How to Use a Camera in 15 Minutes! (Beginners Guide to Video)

If you want to start making high quality videos, it starts with having a good foundation.
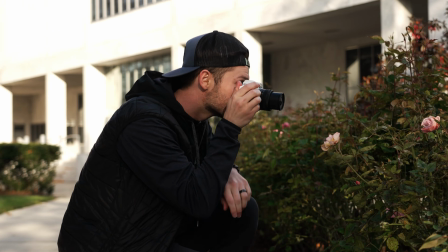Maybe you're someone who's coming from a photography background and you want to make the leap towards making more video content.
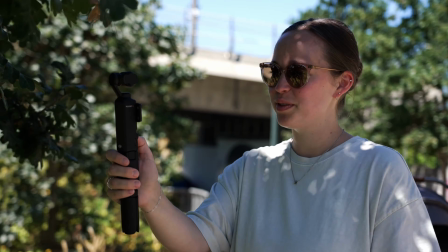Or maybe you're somebody who already makes videos, but you're just not fully satisfied with the look and feel of your final video content.
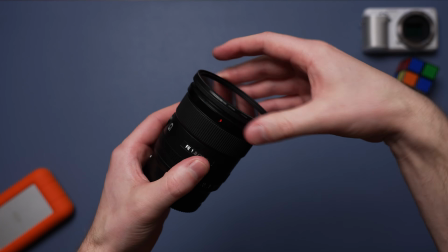Whatever the case is, in this video, I'm going to teach you the most foundational principles of video production in under 15 minutes so you can start making better videos.
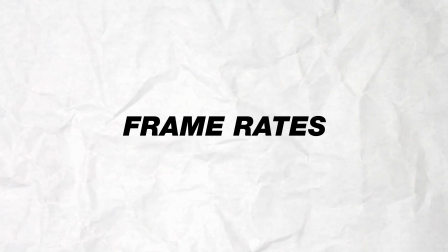You got to just press record. So the first thing we'll talk about are frame rates, and this is one of the most important settings when capturing video.
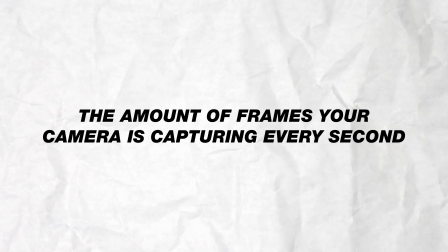Frame rate refers to the amount of video frames that your camera is capturing every second, and then it's going to stitch those series of frames together to create video motion.
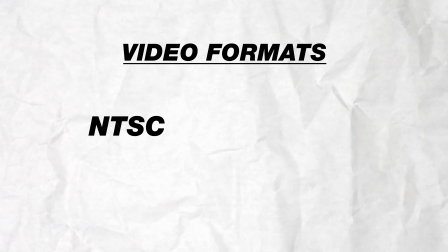Now, depending on where you live, you might be shooting in the NTSC format for video or the PAL format.
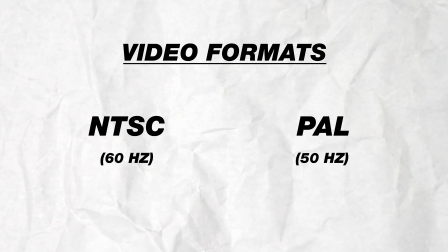And all that means is it corresponds to the different frequency ranges for the power grids in these countries.
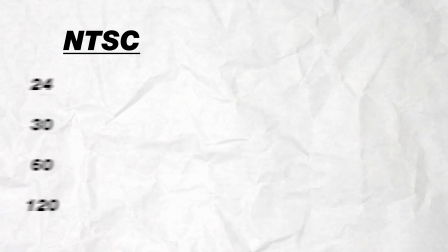And so in North America, we actually shoot in the NTSC format. And the most common frame rates you'll see here are 24, 30, 60 and 120 FPS.
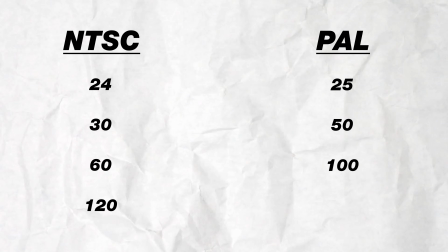And then the other countries that shoot in PAL format typically shoot in 25 frames per second is their most standard, and then 50 is more common for higher frame rate shooting.
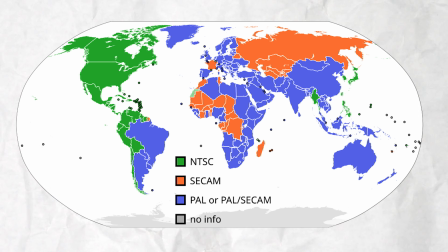I know that's a little bit technical, but just take a look at this chart on screen and you'll be able to figure out which format you should be shooting in. When it comes to choosing which frame rate is best for your video,
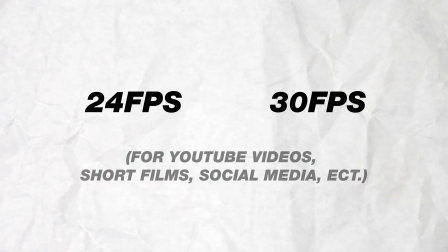we usually recommend 24 or 30 frames per second for regular videos like YouTube videos, short films, and social media.
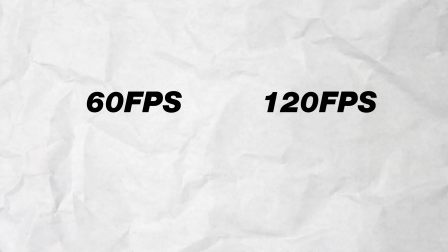And then 60 or 120 frames per second are typically reserved for shooting footage
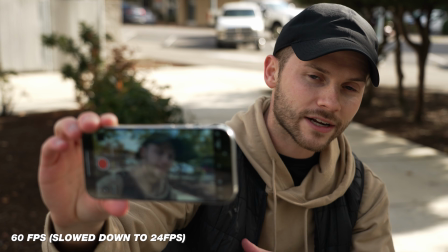that might need to be slowed down later in post-production by leveraging these higher frame rates. So if you were to import 60 frames per second footage into a 24 frames per second editing timeline,
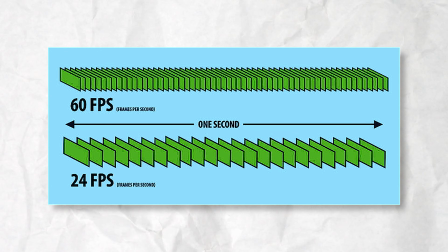that 60 frames per second clip is going to have a lot more frames than are necessary,
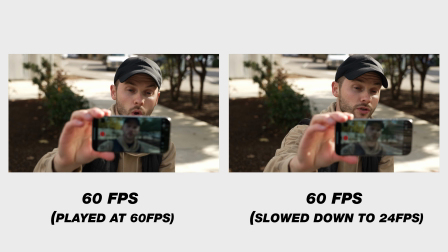and you're able to stretch out that clip and slow it down to meet that 24 frames per second timeline, and you're going to get slow motion footage when you do this. So that's a basic overview of how frame rates work. You're going to use 24 or 30 frames per second for regular videos, and then those higher frame rates for slow motion shooting.
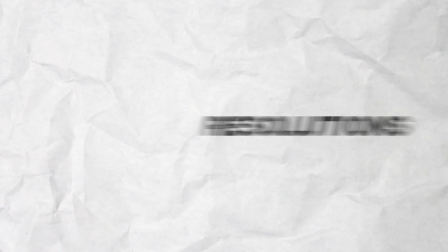So next comes video resolution, and this refers to the number of pixels contained within each frame of video. So usually you'll see a measurement for the width and the height of the video frame in pixels,
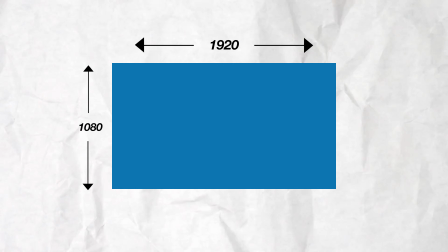like 1920 pixels wide by 1080 pixels tall, and this would be a 1080p video frame known as Full HD.
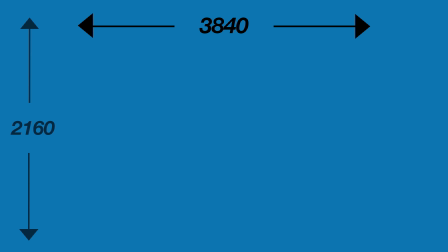And then a 4K video frame would be 3840 by 2160, known as Ultra HD.
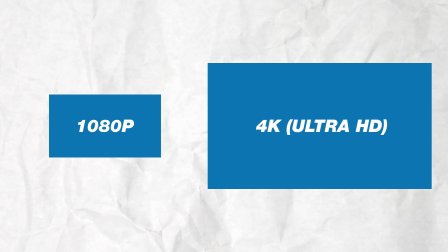And 4K and 1080p resolution are the two most common resolutions that you'll be working with for video.
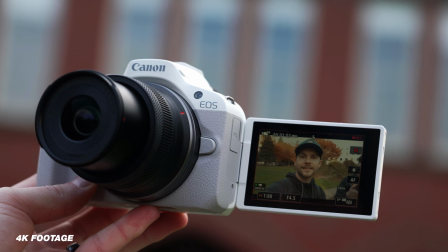When you're creating YouTube videos or professional client work or even short films,
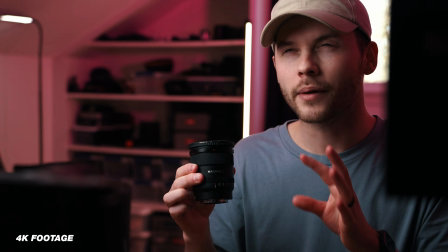4K is usually the better option because you're going to get 4 times the amount of pixels to work with, which typically means the sharper and better your image is going to look.
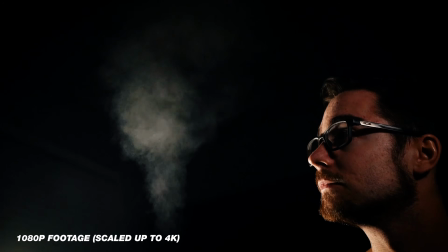1080p is going to work well for social media platforms like Instagram and Facebook, and it'll even look pretty solid on YouTube as well. There are higher resolutions like 6K and 8K, and also lower resolutions even, like 720p, but most people are going to use those less frequently, so you'll just stick to 4K and 1080p most of the time.
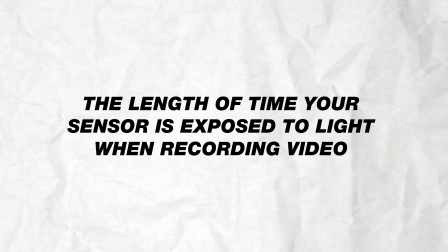Now, our next setting is shutter speed, and shutter speed refers to the length of time that your camera's sensor is exposed to light while shooting.
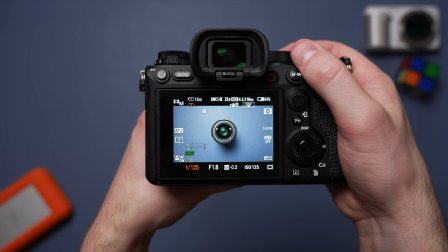So the slower your shutter speed is, the more light your sensor will let in, and the more motion blur you'll have as well.
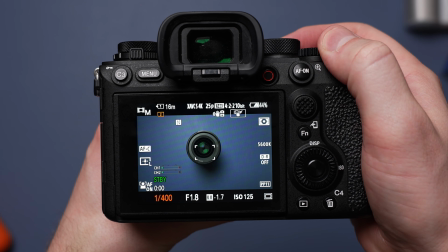On the reverse, the faster your shutter speed is, the less light is going to be hitting your sensor, and then the less motion blur you'll have as well.
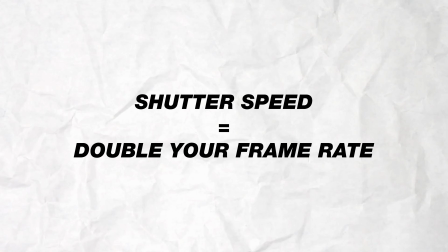Now, the standard rule of thumb for shooting video is that you always want your shutter speed to be double whatever your frame rate is that you're shooting.
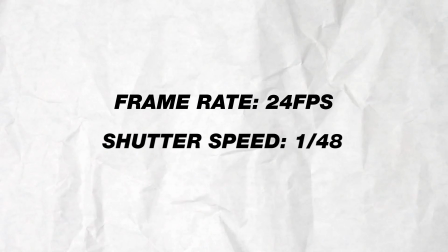So if you're shooting at 24 frames per second, double that would be 1/48th of a second shutter speed,
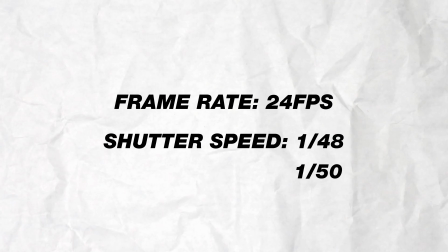or as close as you can get, which would be like 1/50th of a second for a lot of cameras. Same goes for shooting in 60 frames per second.
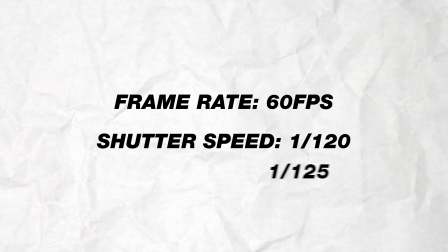You would double that to 1/120 or 1/125 if that's what your camera can shoot at.
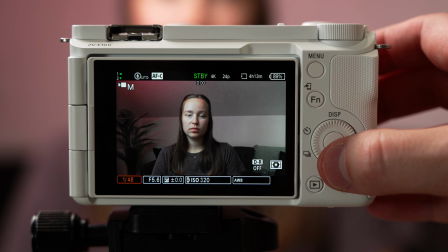Now, the reason this is important is because it creates the correct amount of motion blur for your video footage. Video is supposed to have a little bit of natural motion blur in it, so when you crank the shutter speed too high, it begins to look pretty choppy.
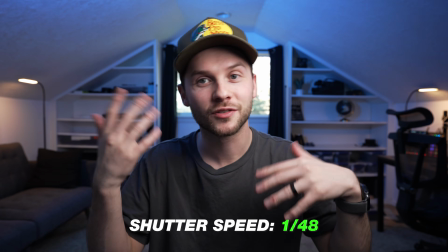So here's a little example.
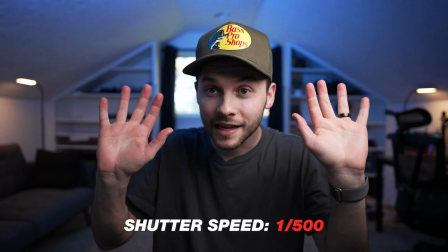When I increase my shutter speed on this clip that was shot at 24 frames per second to 1/500th of a second shutter speed, this footage looks super weird.
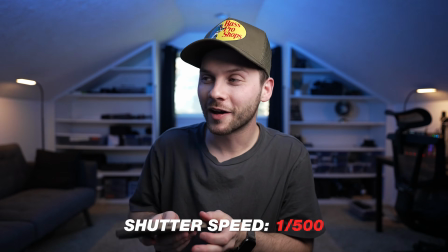There's almost no motion blur anymore, and it looks very strange. But the same also goes for when I lower the shutter speed too slow.
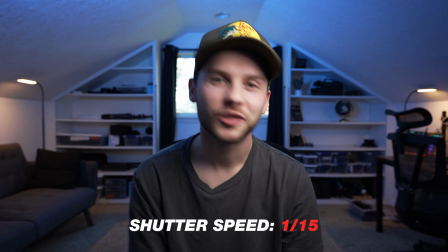I'll drop it down to like 1/15th of a second, and this is way too slow, and now there's too much motion blur.